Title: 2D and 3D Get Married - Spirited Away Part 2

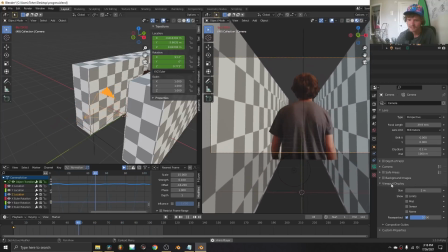12:25 And just to see what it's going to look like, let's take viewport display, passer part out,
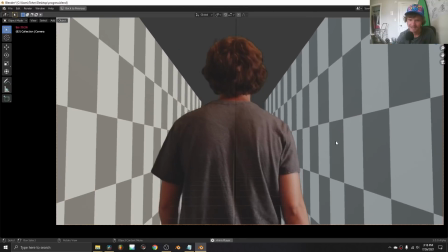12:29 which I always pronounce incorrectly, increase that, and that's going to give us this kind of view.
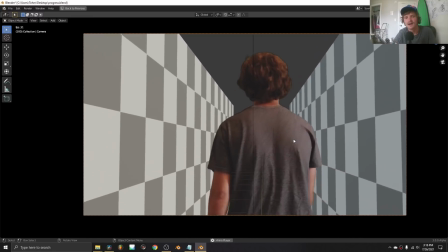12:35 So you can see it is just a card,
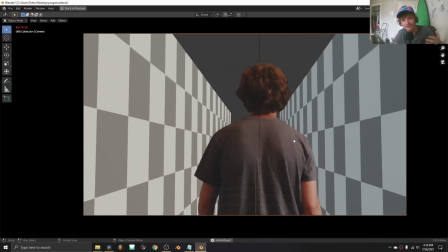12:38 but this camera motion and the walls and everything moving together the way it would in 3D space just makes it feel a lot more real.
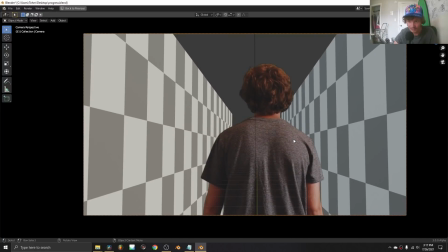12:46 So if instead these walls looked realistic and this environment looked realistic and the lighting looked realistic, you can see how we could get a very believable shot.
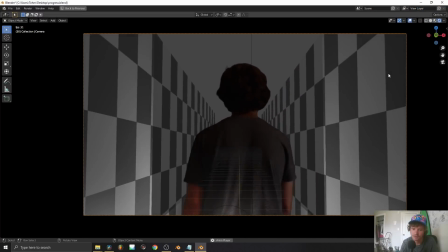12:55 Like this already looks pretty real to me.
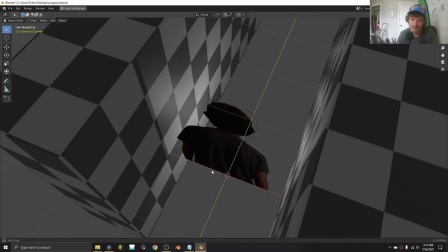12:57 Now, by the way, some of this like weird lighting stuff, it's just because like we have this light right here and then it's passing through it.
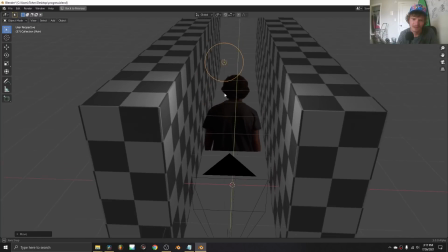13:05 We're going to like take care of that. But really, the key thing there I go again.
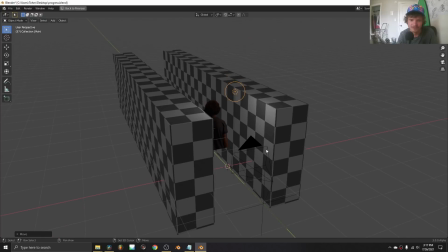13:12 The thing we're going to do to fix this is whatever lighting situation we're going to make, we're also going to parent it to the empty so it moves together.
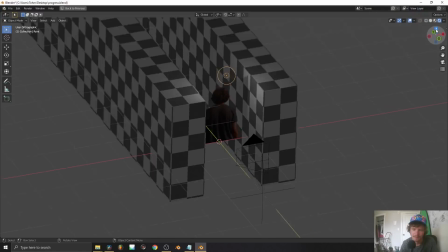13:19 In fact, we could do that right now, just to demo. So I'm just going to move my light where I want it, bring it a bit down.
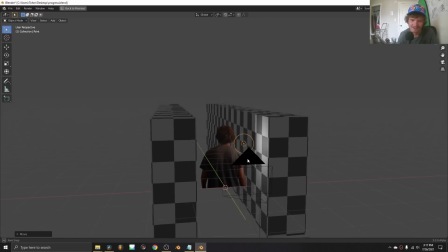13:26 Again, this is lighting our actor, which is a cool side effect.
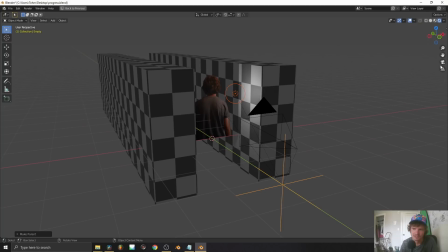13:29 Take it, parent it to the empty, and this is just going to make the lighting move with it, which may or may not be what you want.
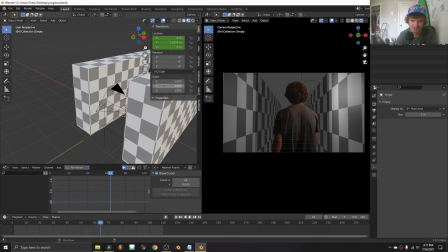13:36 By the way, also, if you intend to render an EV, which we're not going to, but if you do, and you're seeing there's this weird line where it intersects the walls, that's another material issue.
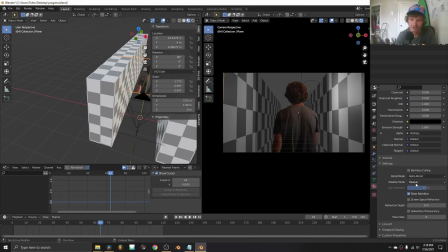13:46 So just go to material, go to not alpha or not to blend mode, but to shadow mode, and set this to one of these others, like alpha clipped, I believe. And you can see that solves the issue. And it actually also, cool side effect, gives us the shadow and the shape of the person.
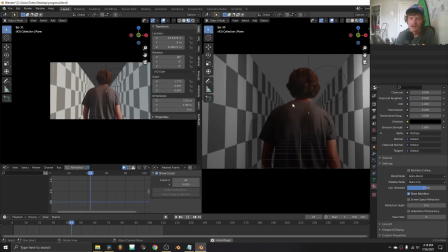14:01 Which is another thing that makes it look real. But you can see, okay, that looks good.
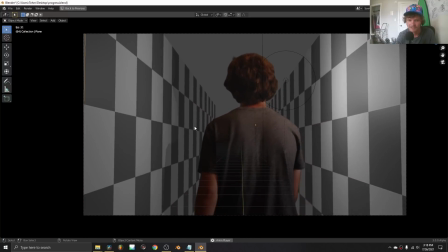14:06 It really does, especially if we freeze frame, let the soft shadows calculate. So I think I'm happy with that.
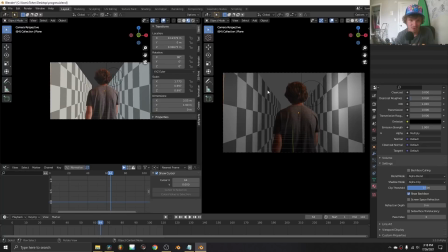14:11 When we render this, whatever we add to it, there's going to be motion blur, which is just another thing that's going to make it look good.
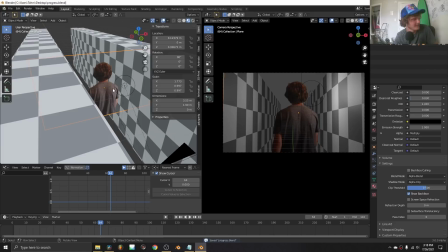14:16 But there you go. That's part 2, taking your 2D card and keep hitting the wall and setting it up in a scene where from the camera view,
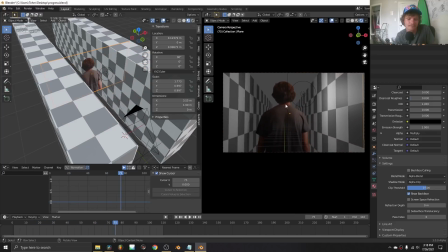14:25 it looks pretty real, the motion. So there you have it. let's go back to the main screen.
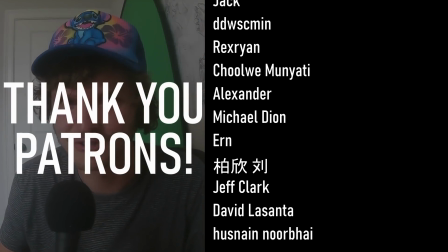14:30 And we've gone to my favorite part of the tutorial, Patreon. It exists.
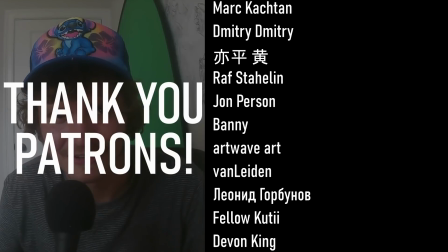14:36 Why am I telling you about it?
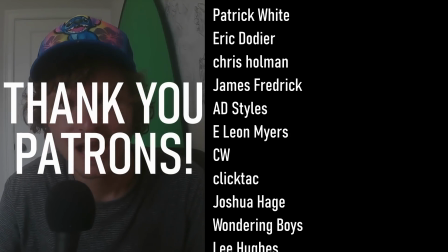14:37 Well, for this tutorial series, especially if you're watching it as it comes out, I am uploading these things faster than it seems.
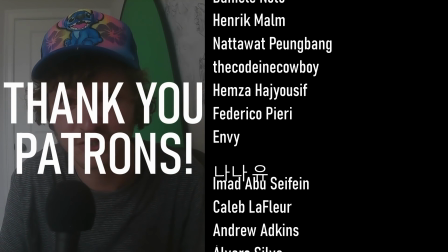14:45 I'm taking some of the videos, making them unlisted, and it's early access for patrons. So if you join Patreon, you could watch maybe the next part if I've uploaded it.
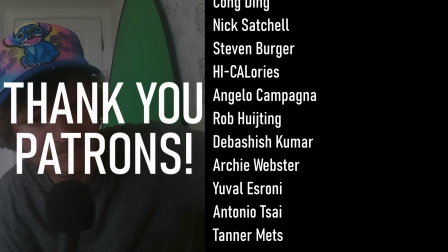14:53 So I'm recording multiple in a row. That exists on Patreon, but there's also a ton of other benefits.
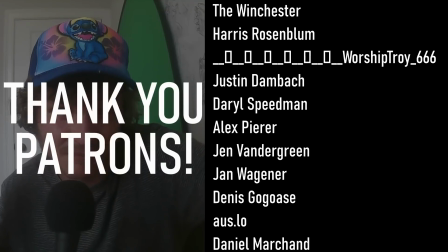14:59 So there's early access to tutorials, exclusive tutorials that I do not post on either YouTube channel, this one, or the CG Matter one.
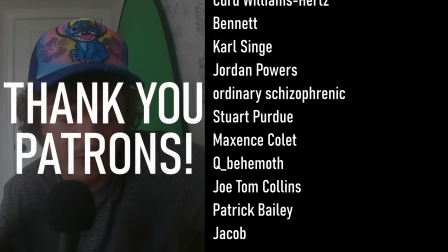15:07 Occasionally I make exclusive tutorials, blend files if you want to follow along and actually have the blend and the green screen footage to work with.
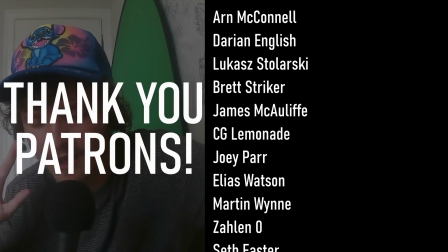15:14 You can do that as well. All of this exists on Patreon.
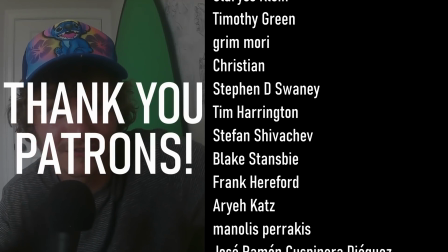15:17 I want to thank all 780 some, it fluctuates, active patrons for supporting this channel and making this a thing that I can upload for free.
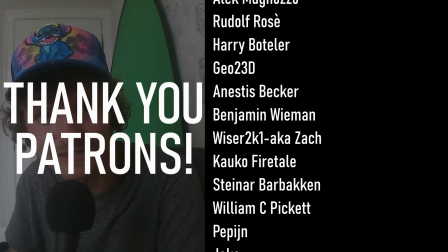15:26 I really considered making this a paid course because I think it's good shit, but I'm like, make it for free.
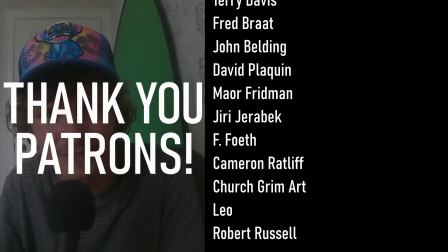15:31 I can, why not? So thank you, patrons, for making that a reality.
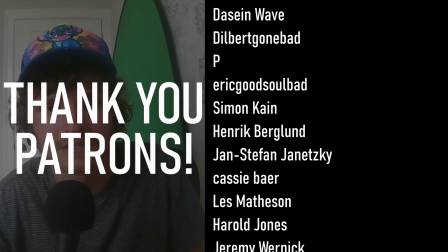15:35 Anyways, that's it for me, and I'll see you guys on part 3, which I probably won't record today, but yeah, we'll see.